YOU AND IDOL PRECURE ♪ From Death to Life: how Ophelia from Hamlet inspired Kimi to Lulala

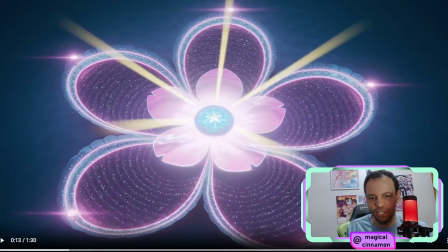They wanted classic motifs, singing and dancing women, giving energy to people around them is something that's existed for a long time. And I really like this that Kondo Mari has said, because
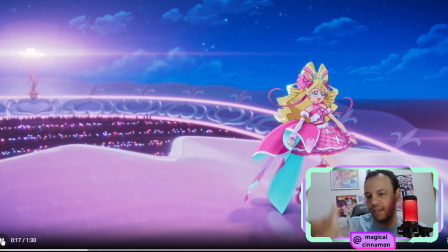we're talking about we're discussing and talking and checking out a season about idols.
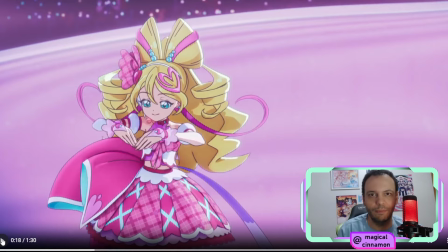Idols are either girls or boys or women or men who dance and sing to make people happy, to bring happiness to people's lives, etc. There's lots of ways you can interpret an idol activity,
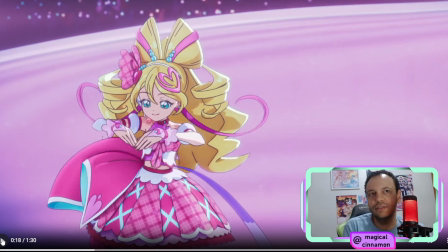but it's very interesting that she mentions that having women or sing and dance for a crowd is something that has happened throughout history of humanity, of art. And I really like this perspective and how she brought
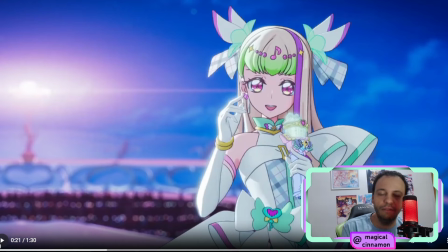this very simple idea of just bringing them and putting them on stage, you know, and it's also very closely related to what this season is all about. And so the second half is the Heart Tree Park that we see in this beautiful, beautiful shot.
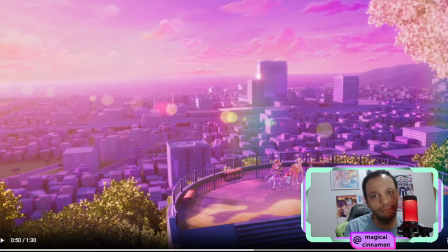And the idea for them to choose this spot is explained here. There is the idea of being a private spot for them. And also because in the first episode, this is where Uta tells Purirun that this is her favorite place.
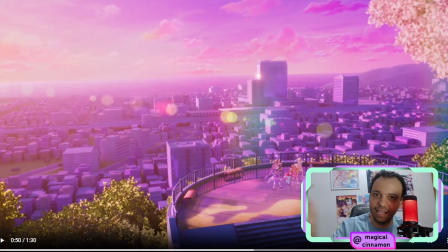And so Kondomari remembered that and wanted to include this spot in the end, in this ending as well. And this scene is set on a morning after the rain. And you can really see the water in the ground and reflecting what they're doing.
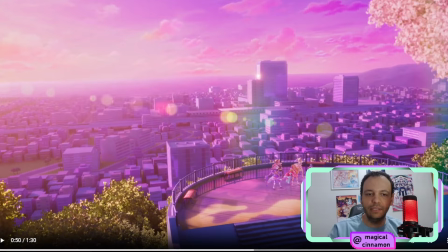And this is a sequence that flows over autumn to winter. And so the sun is also rising, creating the lightning effect from the right side, because from the southeast, the sun is rising from the southeast.
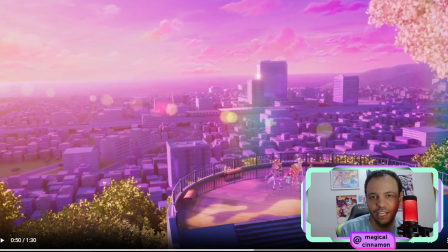And for us to finish, a little bit about the choreography of You and Idol.
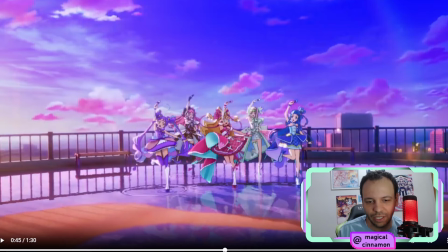I really like this part, especially this part where Idol.
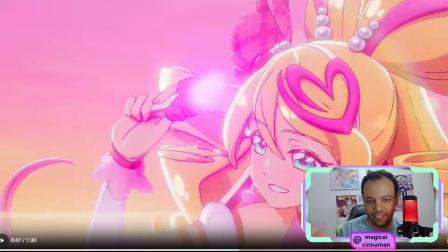I love this part of the choreography. It's so good. And the choreography is supposed to evoke a sense of unity among the 5 members.
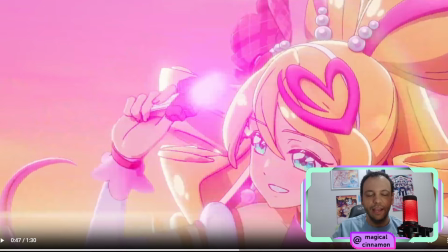And so that is why we have the 5 of them performing the same actions. They are repeating simple and catchy steps, even though this is not an easy dance. At least I don't think it is.
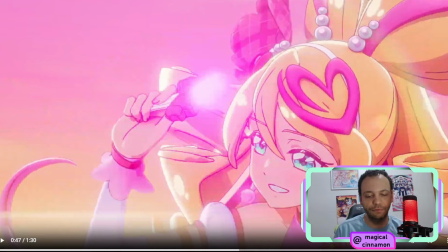But they are supposed to be performing similar and specific dance moves. Like, we don't see them performing different dance moves. They're all performing the same. And this motion capture was performed by 5 dancers from JBBK Lab,
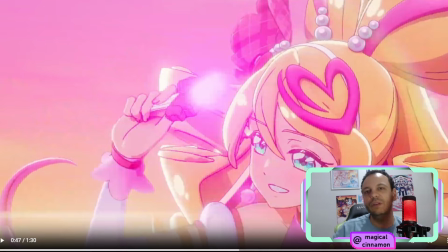including Yuri Nazia, who has been working on PreCure dances for a long time. And Yuri Nazia is specifically Cure Idol in this ending.
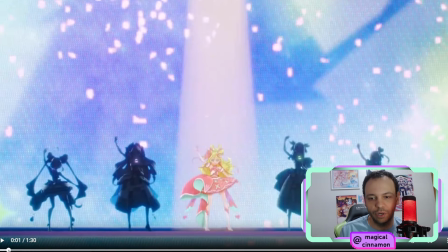So it's a very important dance.
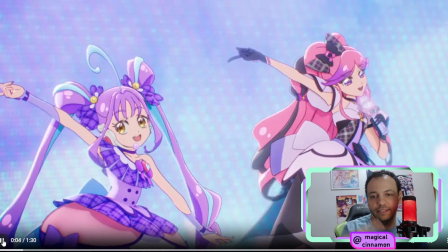Girl, this starting scene is so hard.
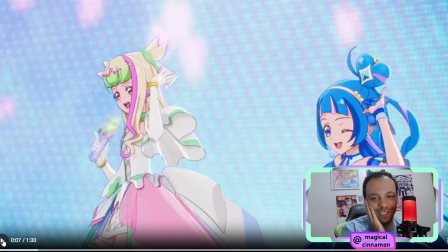This choreography is so good, but the hand movement is really hard.
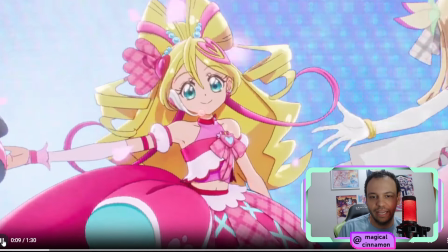But you can really see the unity in how they dance. I love it.
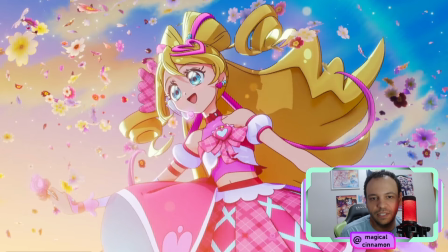It's very beautiful. You and Idol PreCure is really bringing the references and this beautiful ending being inspired and,
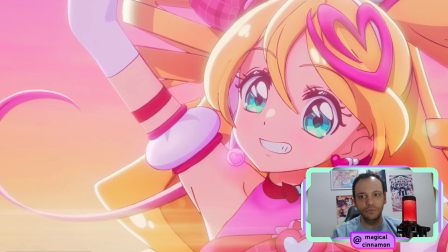you know, just having this beautiful idea of turning the Ophelia idea again upside down is really incredible. I really like it, and I think that they just had the best idea that they could have had.